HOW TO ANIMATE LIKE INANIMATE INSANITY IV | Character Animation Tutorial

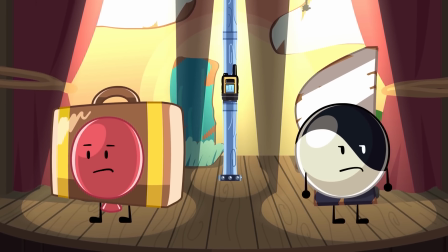0:00 In this video, I, an Inanimate Insanity animator, will teach you the most efficient way to animate in the Inanimate Insanity IV style.
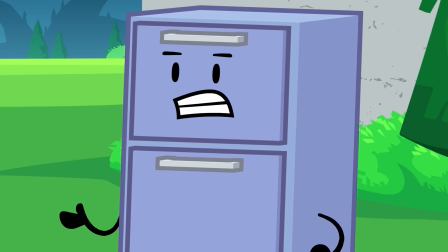0:06 Inanimate Insanity has its own animation style apart from BFDI. It involves smooth transitions between arms and hands, as well as arcing movements.
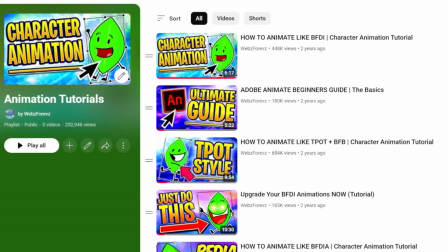0:15 We'll be covering all of this. For beginners, I have tutorials linked in the description on the basics of Adobe Animate and how to animate like BFDI.
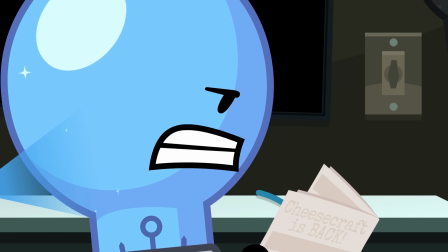0:22 If you already know Adobe Animate, then feel free to just follow along with this. Part 1. Setup.
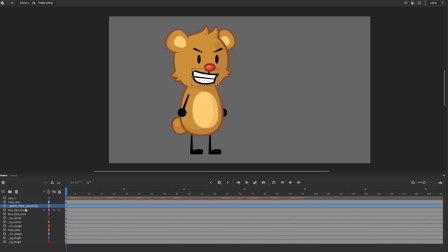0:27 For Inanimate Insanity characters, the layer setup for their idle poses is structured with everything on its own layer.
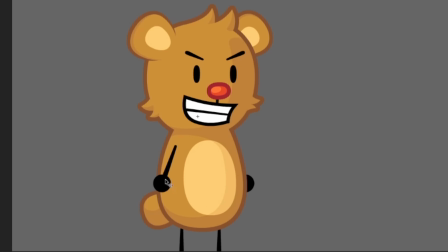0:32 But unlike BFDI, each eyebrow is also on its own layer. The arms and hands are in one symbol, but inside the symbol they're on separate layers.
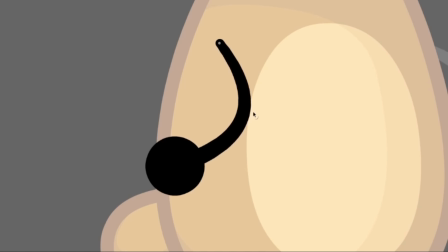0:41 The arms are not fills, but are custom lines, which allow them to be moved around much easier than the default BFDI limbs.
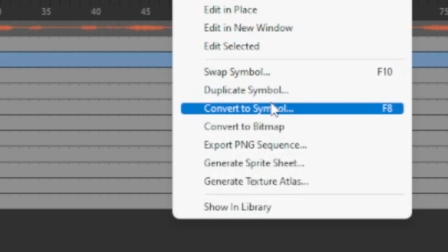0:48 Now, this is a new step for me, but I've begun selecting the mouth asset and converting it into its own new symbol and placing an audio file inside of it.
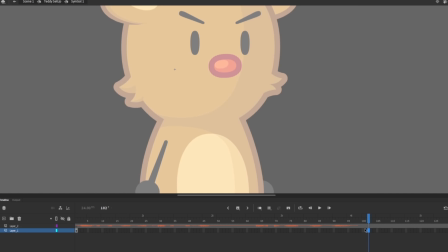0:56 This allows you to lip sync your character at any point during animation.
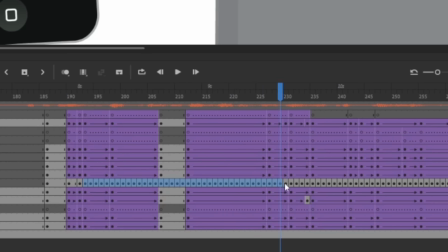0:59 Before, I would just create a bunch of keyframes on top of the animation, but this meant I would have to remove all lip sync to revise any movements.
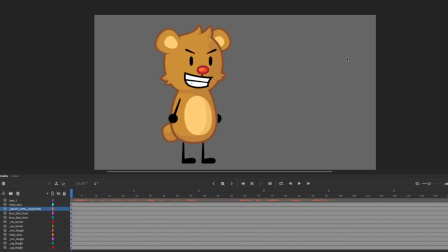1:06 That's why I prefer having the mouth in its own symbol. Many Inanimate Insanity animators also choose to animate their characters in torsos.
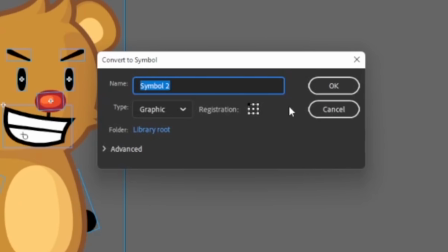1:13 This means the entire body, including the face and arms, is selected and nested into its own symbol, while the legs stay on the outside.
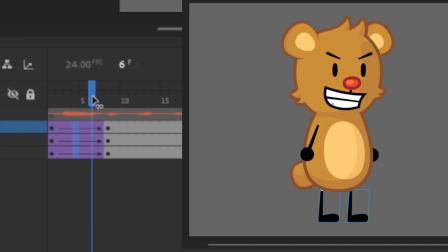1:21 This results in the smoothest animation you can do by combining horizontal and vertical movements, kind of like when animating a bouncing ball, like I talk about in my Adobe Animate tutorial.
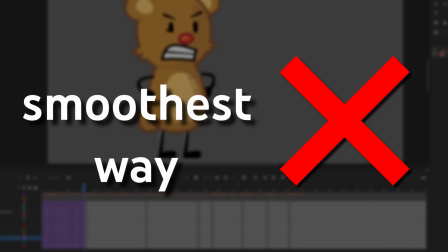1:30 However, I'm not teaching you how to animate the smoothest way, I'm teaching you how to animate efficiently.
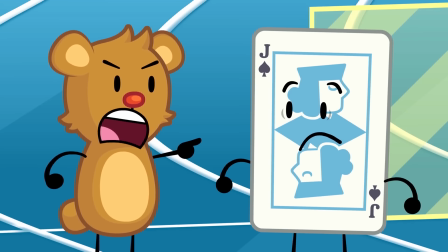1:35 What I'll show you is very close to this style without all the added complication. Once your character idle is set up, we can move on to Part 2.
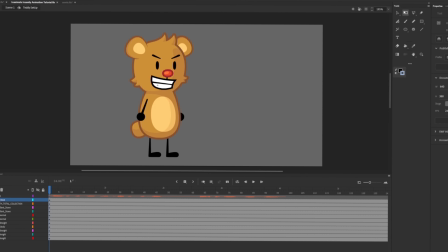1:43 Poses. You can animate in whatever order you'd like, but I prefer to map out our key poses.
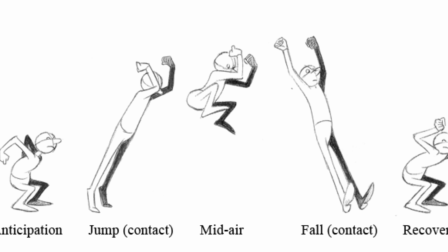1:48 Key poses are the most important frames in a sequence and define the core of the action.
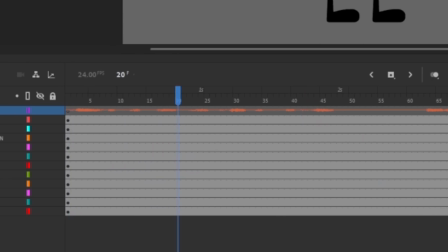1:53 For this animation, I'll be using Teddy Bear.
Trauma should not be a competition, but if it was, we'd win.
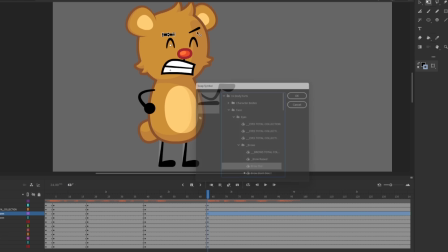1:59 She's irritated during this line, so the poses should be exaggerated to show the true extent of her emotion.
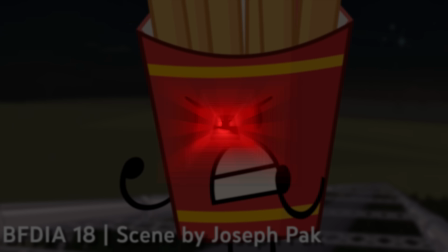2:05 The most important rule of posing is one I learned from Joseph Pack, the director of BFDIA and a fellow animator.
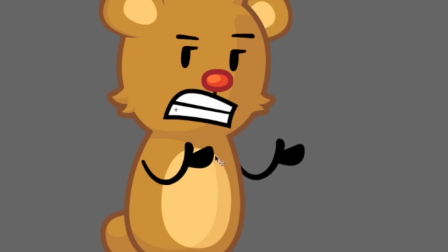2:10 The goal is to avoid parallels. This is when the character's arms are the same arm and going in the same direction.
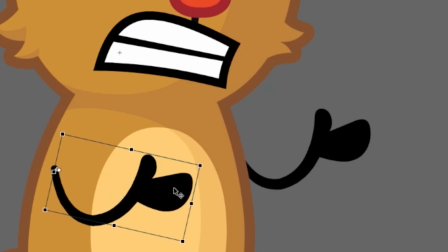2:16 This is unnatural. Just moving one arm down a bit and rotating it makes the pose more dynamic.
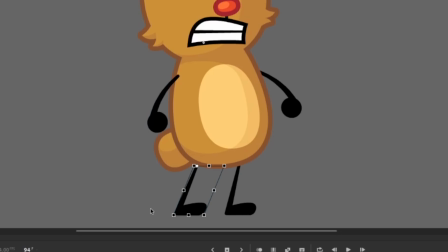2:22 This also works with legs, slightly skewing one more than the other, or eyebrows having one higher than the other.
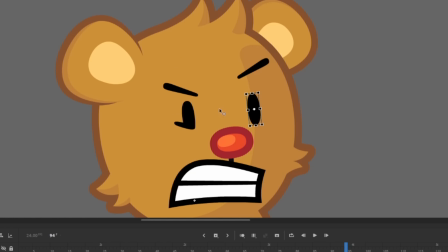2:27 Additionally, because the eyebrows are separated, it's easy to accidentally make your character cross-eyed or wall-eyed.
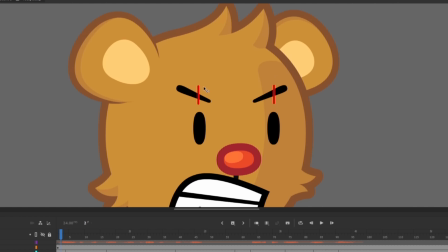2:33 When a character looks left or right, their eyes shouldn't be identical under the eyebrow.
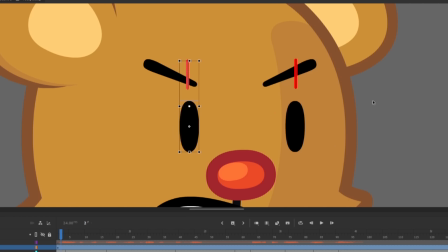2:37 For example, if a character is looking right, then their left eye is actually further right under the eyebrow, and vice versa.
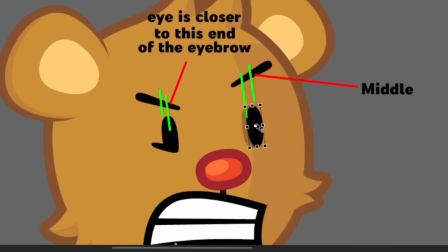2:44 As well, when a character looks forward, their eyes are actually closer to each other than directly under the middle of the eyebrow.
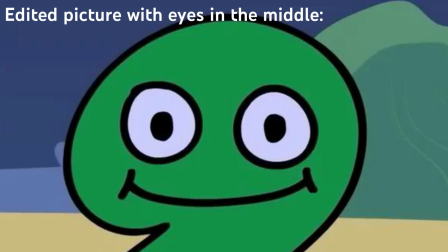2:51 Putting them under the middle actually makes them look cross-eyed. You can see this more clearly when people animate algebraians.
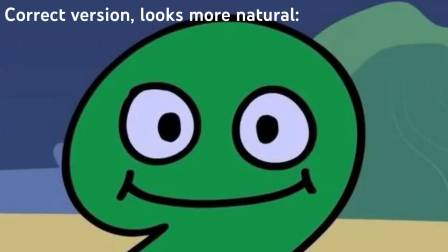2:57 Notice how when 2 looks forward, their pupils are not in the middle of their eyes, but are closer to the center.
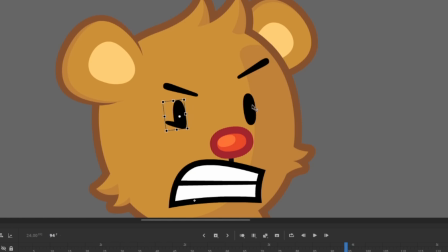3:03 It's important to note this as it keeps your characters looking alive and real.
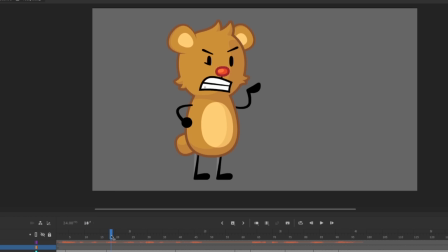3:06 For these poses, I try to think about what I would be doing in this situation, but also how I imagine other cartoons would approach it.
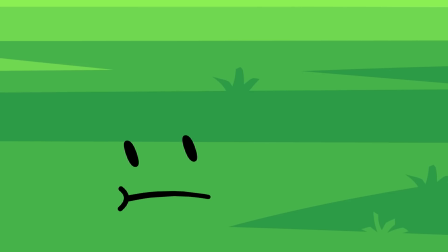3:13 Going for a natural look is good, but when you're working with cartoon characters, why not go all out?
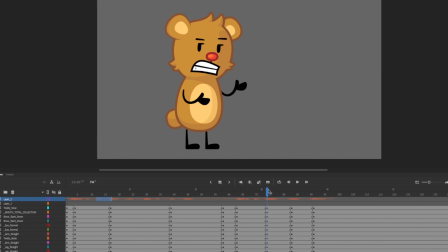3:18 That's what the medium is for, after all. After you're done with your key poses, we can move on to Part 3, In-Betweens.
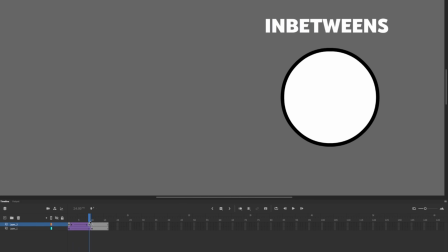3:24 As you know, in-betweens create the in-between frames of your movement and can be adjusted by using eases.
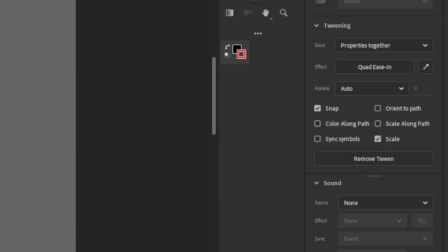3:30 For Inanimate Insanity, most of my basic movements are done with quads and cubics since they're less dramatic eases and are more natural.
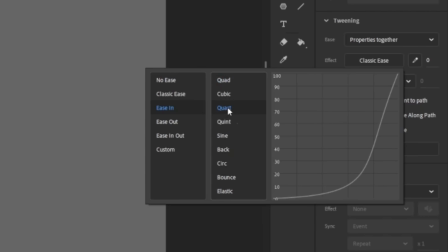3:37 However, when a character shows a lot of emotion like Teddy is doing, I'll use quart and quint eases since they start very slow and then accelerate massively.
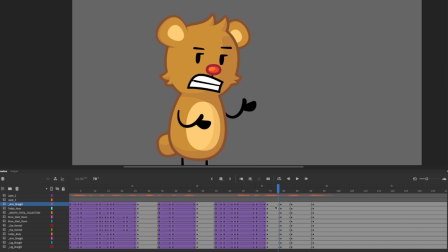3:45 This creates that sharp movement that emphasizes anger and irritability.
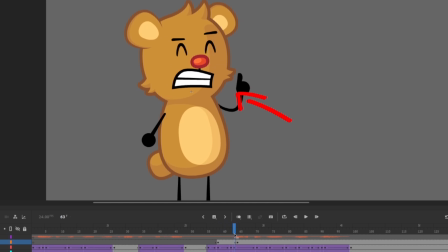3:49 When I animate for BFDI, I use a lot of bounce backs, which is when a character bounces back towards the direction they just moved from.
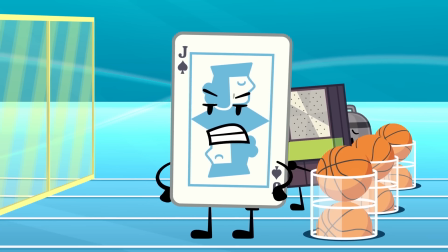3:56 However, an Animate Insanity animation, as we've talked about, is more natural and smooth.
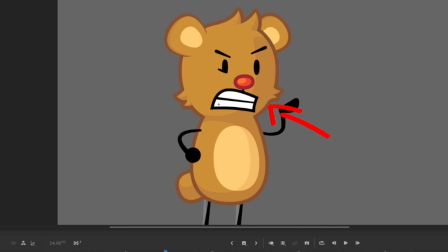4:00 So for basic movements, I use follow-throughs, where a character continues moving in the same direction as when they started.